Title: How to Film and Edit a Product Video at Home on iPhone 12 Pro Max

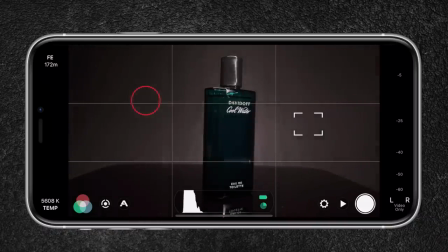[4:44]
Since I will be moving the light in most of the shots, I first position the object, set my focus using enough light and lock it.
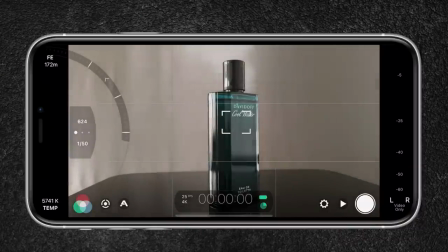[4:52]
This way no changes will occur. Next is to tap hold the circle to open up the exposure controls.
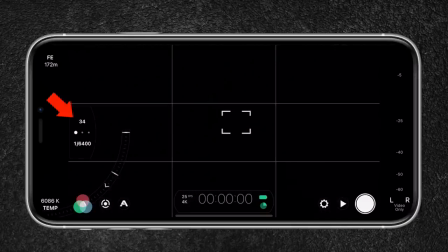[4:58]
I set my ISO to its lowest number to avoid noise in my image. Since I will be shooting in 4K 25 frames per second, my shutter speed is set to one over 50 of a second.
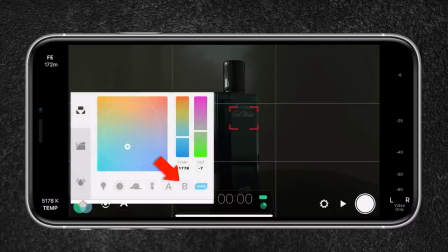[5:09]
Next is to set and lock my white balance. I have created a preset in which the temperature is set to 5,600 Kelvin. The tint is set to 10 because I want to reduce some of the greenish color cast. If you have a hard time setting your white balance, you can go with the auto function.
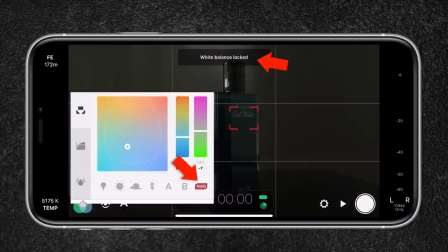[5:25]
Just make sure to lock it to prevent color shifts. The picture profile is set to natural. I could use log v3, but it would create a very flat and desaturated image, which makes it hard for me to see what I'm actually shooting.
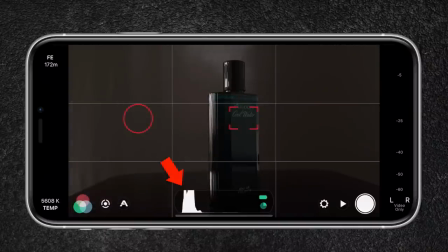[5:40]
Last, I will tap on the time code to reveal the histogram to better analyze the exposure in my image.
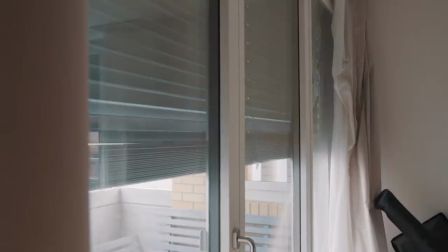[5:47]
To have better control over the lighting situation, I lower the curtains to make the room pitch black. So let's now move on to the behind the scenes where I will give you five tips on how to shoot a product video creatively.
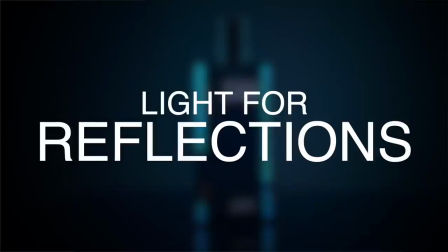[5:59]
So tip number one is to light for reflections.
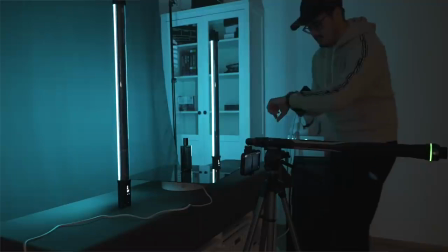[6:01]
So for the first shot, I've placed the light on the opposite side and positioned it in a way so that the light would reflect off the object. Since the product is so translucent, you really have to think about where to position the light.
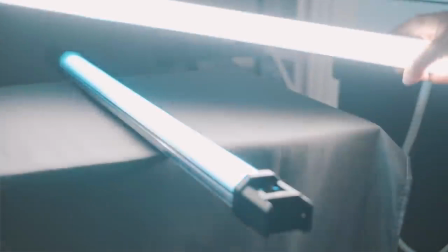[6:15]
What's great about using the tube lights is that it's mobile and can be placed on a flat surface without having it fall. Work around the object and look for reflections. This gives the product more structure and depth.
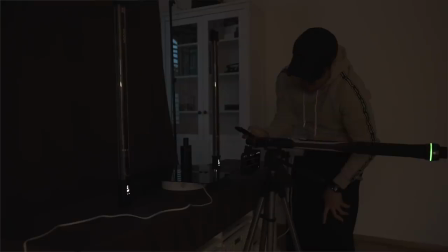[6:28]
I have set both lights to blue to bring out the blue colors of the product. I then use the app to turn each light on to create this light revealing effect.
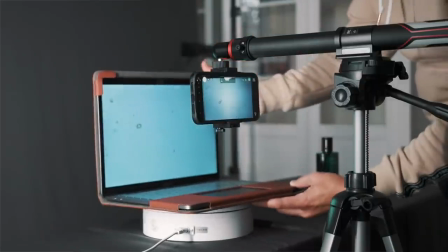[6:37]
Tip number two is to use your laptop screen as a backdrop. For the second shot, I used the screen of the MacBook Pro as a backdrop.
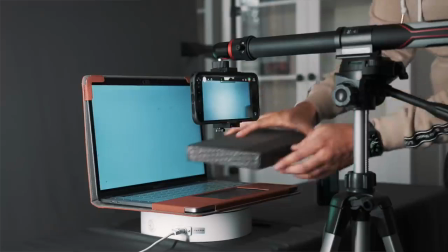[6:45]
On Art Grid, I searched for water splash, downloaded it, then placed the object in the center and played the video as a loop.
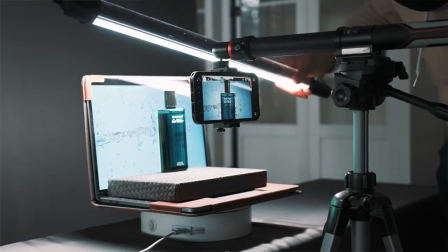[6:53]
I used one of the tube lights, which was set to daylight temperature to light it from the front to make the logo more visible. This setup worked pretty well since the object was translucent and made it look realistic. So no need for you to film a water splash, you can also use stock footage for that. If you're interested, I have a link below where you will additionally get two months for free.
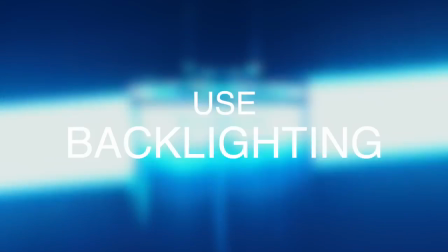[7:13]
Tip number three is to use backlighting. Backlighting the product makes it pop more and makes it feel more three dimensional and also directs a viewer to the product. So in this shot, I went a bit further and made the lights visible in the shot. I swung it behind the object, which I thought gave it an interesting look. Now, when shining light directly to the camera, it creates these lens flares, which I thought looked good.
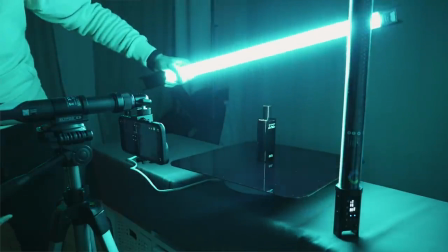[7:38]
Tip number four is to add movement. For the fourth shot, I used a motorized turntable so that the object would rotate. It's important to add movement when shooting products because it makes it look more interesting. What I also like to do is create a digital zoom in in post since I shot it in 4K, which we'll get into later.
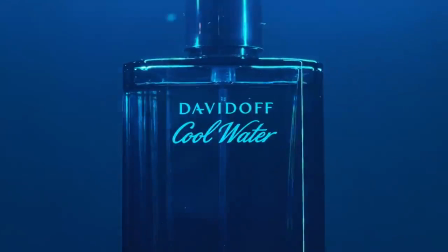[7:58]
Again, I did some backlighting and you will notice some dust particles flowing in the air, which wasn't my intention, but I took it in the shot because it created more depth and sort of gave it a magical feel to it. Now you can create movement in different ways. It doesn't have to be using just a turntable.
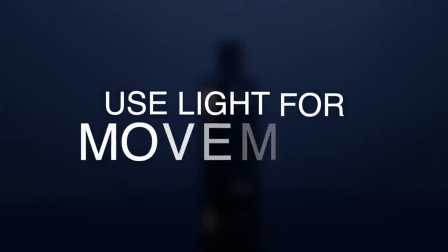[8:17]
You can also add movement using lights, which leads me to my last tip, which is using light for movement. For the last shot, I wanted to create a revealing shot of the whole product.
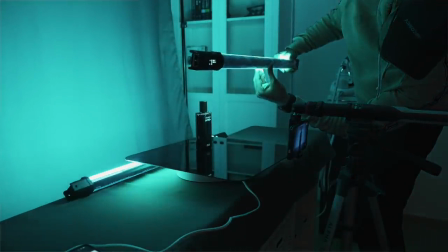[8:29]
For this, I used one tube light, positioned it above the object and slowly twisted it with my hands to create a revealing lighting effect. I wanted to make sure to highlight all of the areas of the product as an ending shot. Okay, folks, I'm now going to show you how I edit the video in LumaFusion.